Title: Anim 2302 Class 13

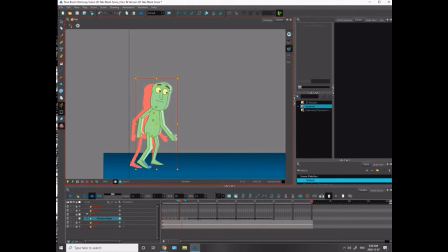994s
The space between this pose and the last pose, it's much favoring the final pose, right? Which makes this a slow in. Okay. Now, you can have more fun with this if this is fun. Is this fun?
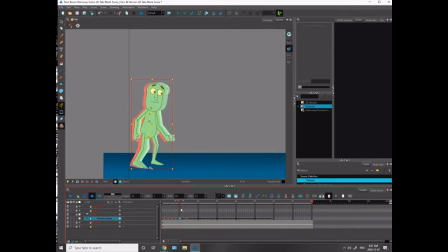1012s
So I want to slow in, but I really want a dramatic slow in. So what I've done here is by clicking this here and moving this key over to here,
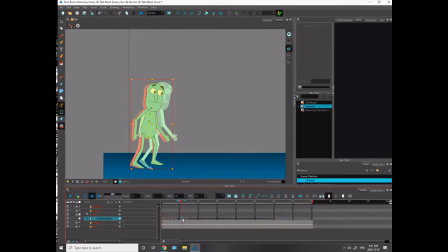1026s
essentially that's like putting in like an ease out of like 66 in the ease in parameter thing. But if I want it to be even more dramatic, I can grab this key and move it over even more. And now that 33% is even more dramatic here.
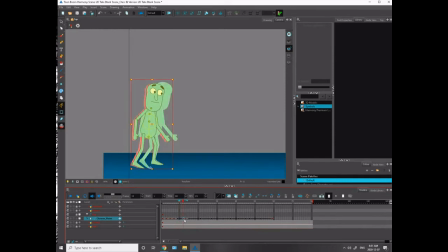1044s
So now I'm barely moving out of that key. And I could use one of these keys and get a much more dramatically slow out. So in this case, I will do a slightly more dramatic one because I was thinking kind of like a 75.
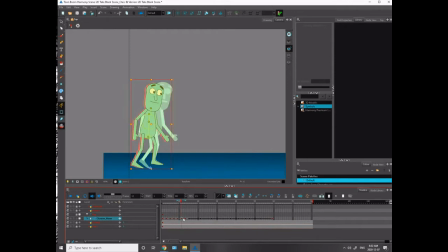1058s
So that will give me a slightly stronger one, but it'll be probably a little bit higher than a 75, but pretty good. Oh, farts. Okay. So now I have a real slow out here. Right?
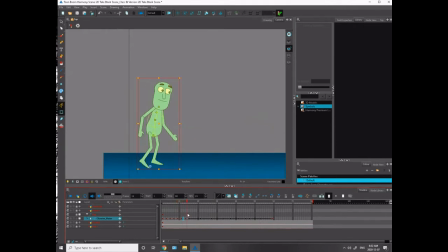1076s
He's barely moving out of that pose. And then he's popping into this pose. Okay? All right. That makes sense to you guys, that new way of doing tweening? Again, it's not for everybody, and I know it doesn't make sense all the time.
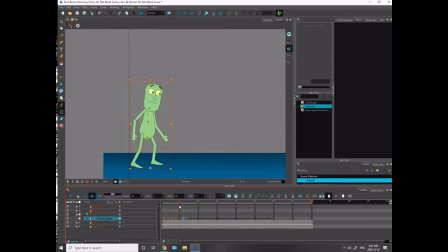1095s
Some people it makes sense, others it doesn't. For me, it's actually how I tend to tween at home. When I'm tweening at home, this is how I like to tween. So I want to make this arc work a bit better.
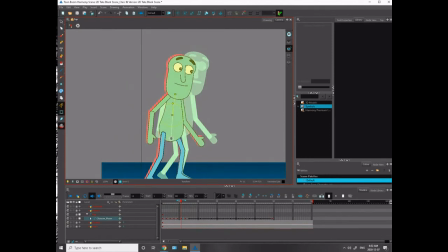1110s
I'm going to have him come down a bit here. I'm going to have him come down and up into the pose a little bit.
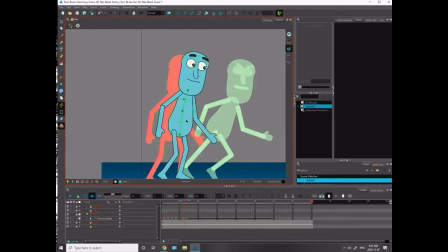1129s
And, you know, again, I'm always just thinking of secondary a bit here. So I'm going to have his arms reacting because he's coming out of the pose.
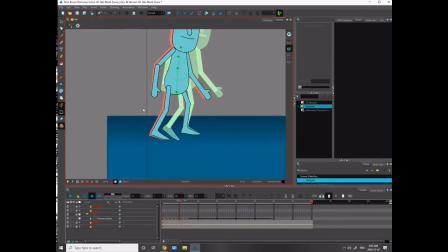1138s
So there should be a bit of drag on these elements.
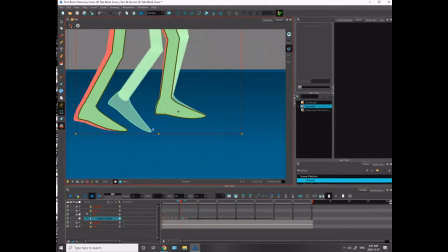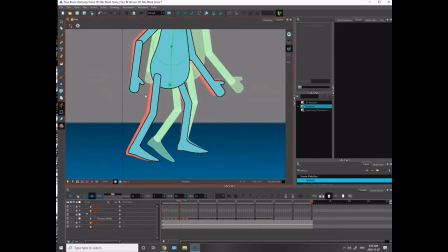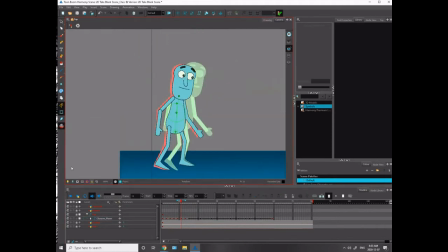Three people have responded to my poll. I don't think everyone's listening.
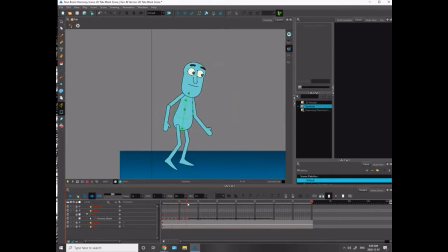1179s
Okay, so I'm popping out, I'm coming out and up when I come out of that antic. It's a very tight timing for sure, but it's coming up and then he's coming down again here. So I'm going to definitely be affecting this timing a bit to make that look better, that arc look better.
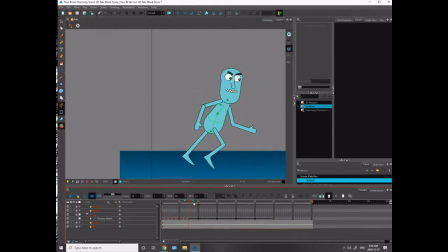1196s
I think I'll do that now. So he's coming out of this run, And I want him to pop up like he is, but I want that to feel a bit more dramatic.
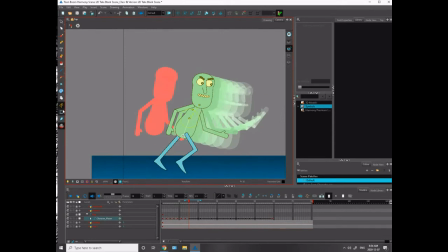1207s
I want him to get a bit higher here. Shit. He hasn't truly landed into his run yet because he's still
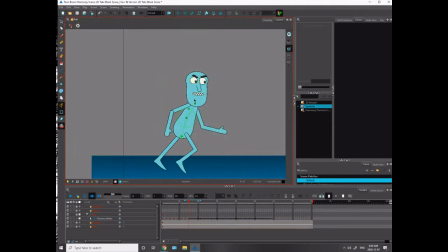coming out of the antic, right? So he's not truly in the cycle part of it yet. So I can play around with it quite a bit more. Okay, that's good.